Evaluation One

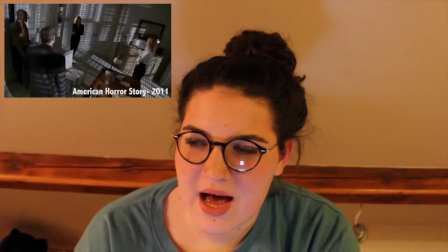[8:12]
I guess they kind of symbolise and create a feeling of chaos.
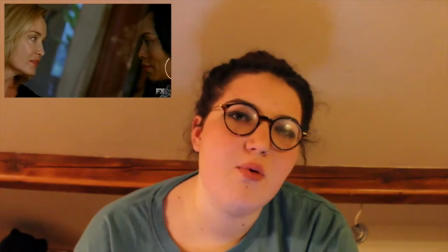[8:19]
A stereotypical example in a thriller film would be
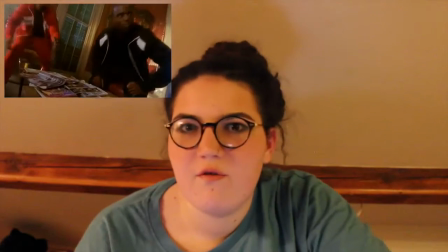[8:24]
like the first shot of a dead body in a film, and there would be a Dutch tilt to highlight the dramatic and tense moment.
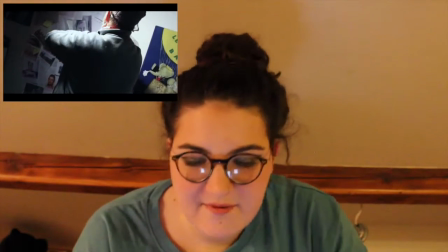[8:36]
I use a Dutch tilt too when the man is looking at his evidence board, which kind of revealed how his life is turning upside down. Okay, moving on to mise en scène. So obviously my location was really limited. I didn't really have the budget to create a really realistic and conventional murder scene, as most thrillers have.
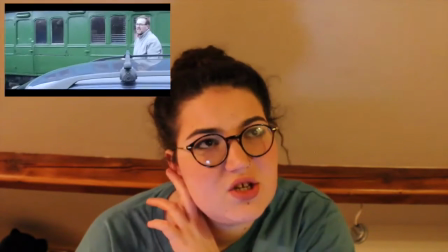[8:57]
However, using a disused railway station definitely is the convention of abandonment,
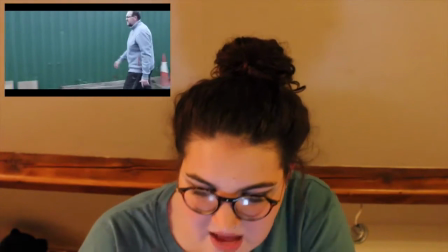[9:03]
and it really suits my genre well, as it gave it a new and eerie dimension as well.
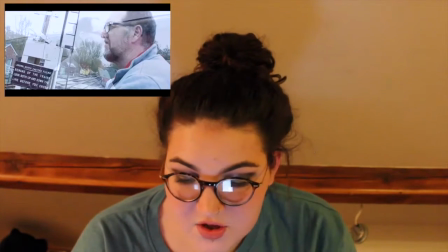[9:08]
It definitely went well with the thriller convention, as it linked with my lonely and lost character.
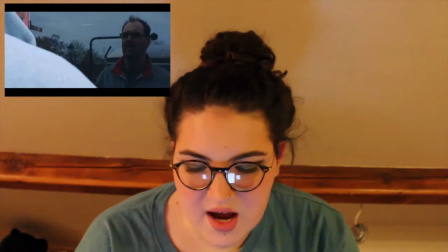[9:17]
Yeah. I also used kind of everyday locations, such as the protagonist's bedroom and bathroom.
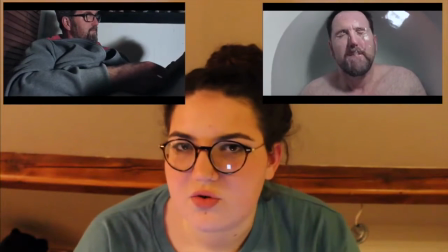[9:23]
This is kind of seen in most psychological thrillers, these kind of everyday locations,
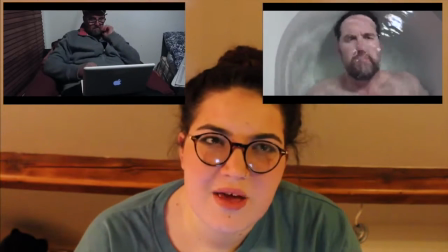[9:28]
as it allows the audience to relate and to be engrossed in the film and character.
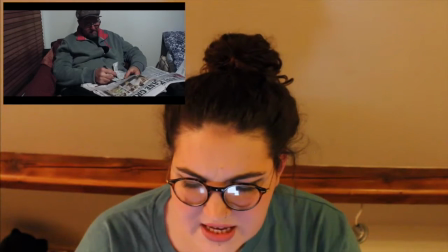[9:34]
The bedroom is also really run down, which links with most thrillers such as Taxi Driver or The Machinist. The costume was really simplistic. I didn't really want to take on board anything really drastic, no fancy costumes, because I didn't want to take the attention away from the character or the plot. as kind of that was obviously the main thing of my film. The protagonist wore 3 different costumes to show the audience how the film was meant to be over a long period of time. Well, not a long period of time, over a couple of days, I guess, which kind of made the film feel more realistic, I guess, as not all of what happened to him would have happened in a day, it would have happened over a week or a couple of days, which kind of goes with the convention of a film, as films aren't shown all in one day, they're kind of shown over a period of time. So it started with the man wearing a black long sleeve top and jogging bottoms,
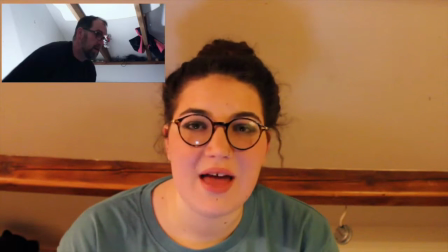[10:29]
which I kind of guess would connote badness and something evil is upon him.
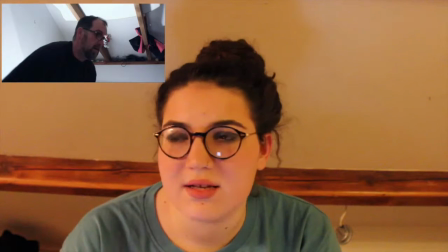[10:37]
It was also just kind of basic kind of sleeping wear, so it kind of suggests that he was asleep and that he's in his pyjamas, I guess. The second costume is probably the main one, as it was the protagonist's work overalls,
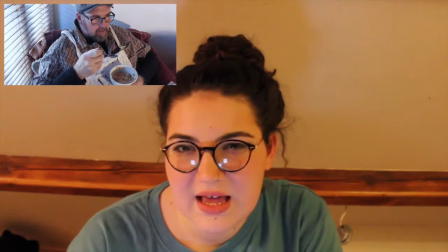[10:50]
suggesting the man's profession as a painter and decorator or general builder, revealing his poor working class status and hard work ethic. The final costume for the protagonist is a grey sweatshirt, black jogging bottoms and trainers.
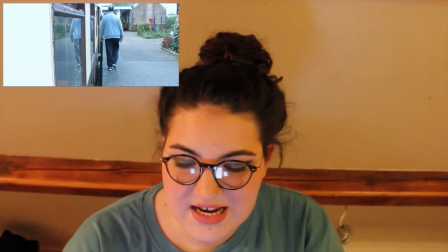[11:04]
This costume is basic and everyday location that the audience can kind of relate to. And lastly, I'm going to be speaking about sound and music. I believe the sound of my film goes against the conventions as it doesn't have any dialogue. If you watch any modern thrillers, the majority of them have dialogue and talk all the way through. Dialogue is used to tell the story, it is used to develop the characters, it's used to tell the audience what's going on, but this time in mine I really wanted just to do this visually. It is highly unlikely to have no dialogue entirely like my own. I deliberately chose to do it this way as it made my character's life seem lonelier and detached from reality, as he had no one to talk to. So the music is definitely alternative and something different than the day-to-day usual thriller usually has. Conventions of music for thrillers usually contain orchestral, eerie music, although it does kind of use little conventions to kind of suit the style of my film, such as an intense build-up at the end to make the plot twist seem more dramatic. I wanted something subtle and minimalistic, I knew that from the start.